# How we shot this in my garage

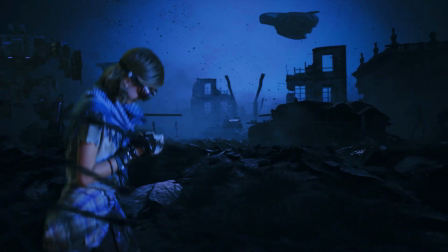(0:00)
For these shots in my recent post-apocalyptic video, we did some effects that I wanted to show you guys.
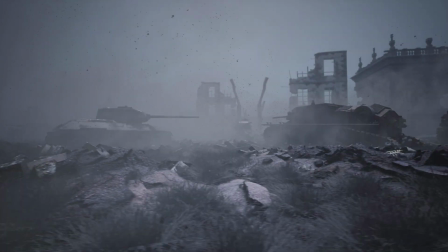(0:04)
The location in the background here, well, it doesn't exist. I started off with some stock footage that we found and then recolored, and we added some elements to it.
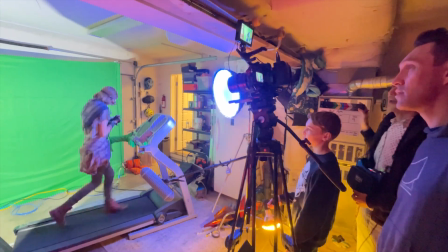(0:12)
And so what we did, we had our actor, her name is Rhythm, on a treadmill in front of a green screen.
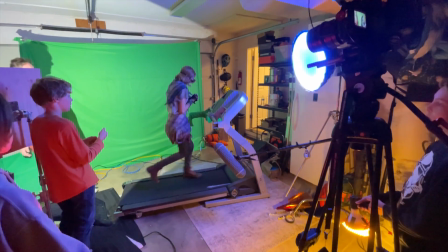(0:16)
This is my garage, by the way.
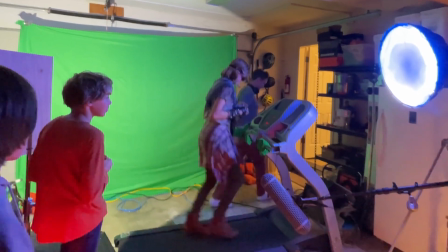(0:18)
And then Rhythm could run in one place and, you know, have her running movement look natural, and then we were able to composite her into the Warzone footage.
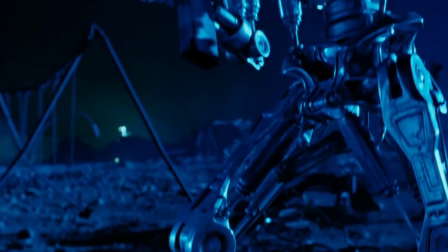(0:26)
We got some inspiration for these shots from this scene in Terminator 2.
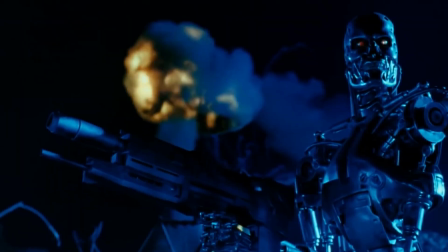(0:30)
It had this really cool blue look, and so we wanted a similar kind of blue war zone color on everything,
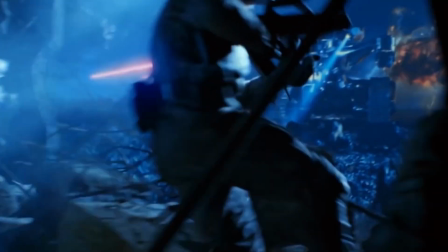(0:36)
but to still have these bright red laser lights flashing. So we shined blue lights on our actor and created the laser light flashes,
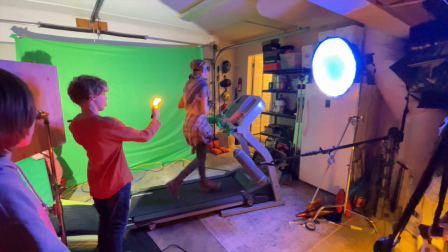(0:44)
which reflects off of her using a couple of colored lights and an actual fire flash device that's used in magic tricks,
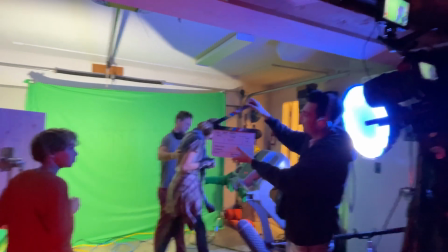(0:51)
which was pretty cool. So after several takes, we got the timing of the flashes and everything just right.
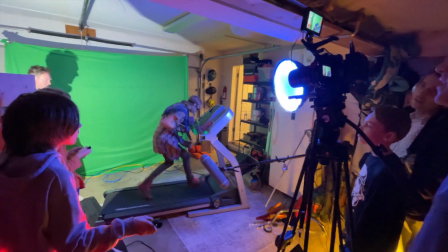(0:57)
And once we had a good take, we could then take that footage, put the parts together,
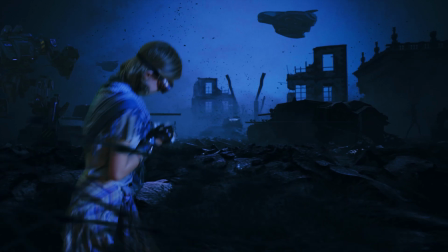(1:01)
composite in some robots, ships, and mechs into the background to really finalize and elevate the shot.
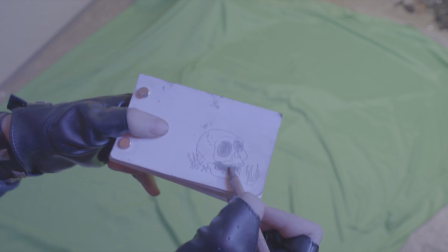(1:06)
For the other shot in the scene, the close-up of her hands with the flip book, we filmed her hands just kind of bouncing a little bit as she stood in place and drew.
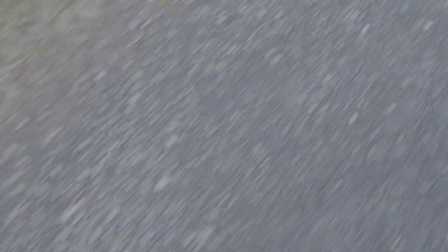(1:14)
And then we jumped in a van and pointed the camera out the door and filmed the ground as we drove and then composited those two things together and ended up with this.
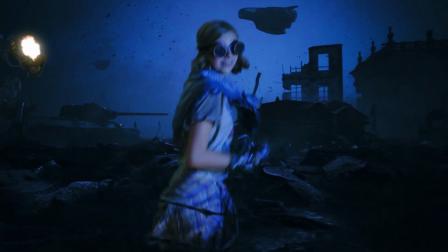(1:25)
So at this point, the visual effects look good, but now we need one of the most critical parts, which is sound, vocals and sound effects.
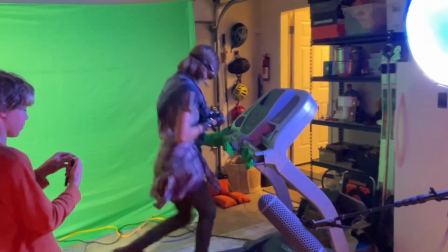(1:32)
And because the treadmill was noisy, we had to record Rhythm's lines separately.
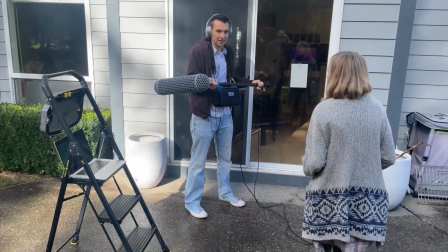(1:35)
So to make it sound more authentic, instead of recording her in a sound booth, we recorded her lines outside and had her jog in place as she set her lines.
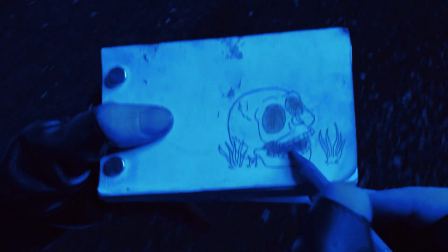(1:43)
So here's the scene without sound effects.
With flip books, I can animate anywhere, whether I'm being chased through the forbidden sound.
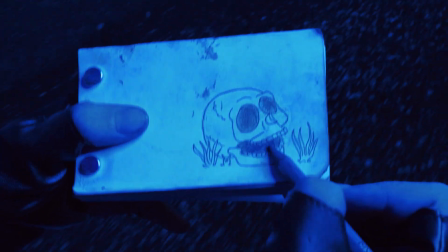(1:50)
And then with final sound effects.
With flipbooks, I can animate anyone.
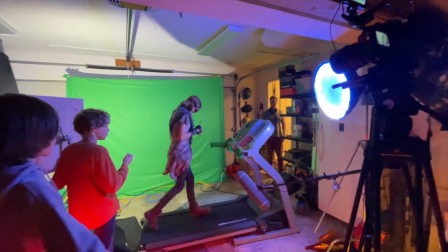(1:55) Whether I'm being chained through the forbidden sound.
And that is how we did it. Thanks for watching. Stay creative.
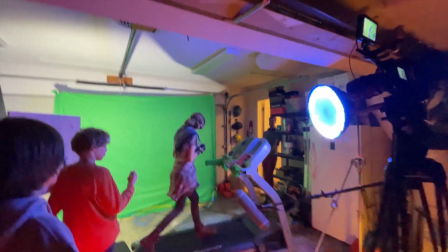(2:00)
And I'll see you guys in the next one.
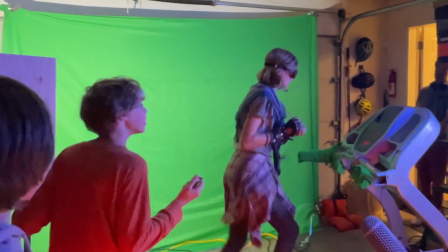(2:04) Oh, it's going faster. Oh, yeah. We got you.
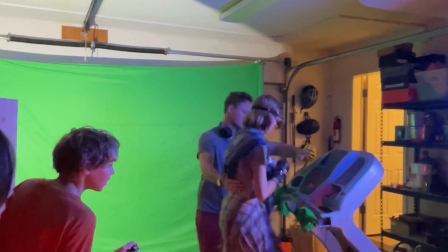(2:10) It's got a mind of its own. You good? Yeah. Okay, it's at 4.5. Let's go.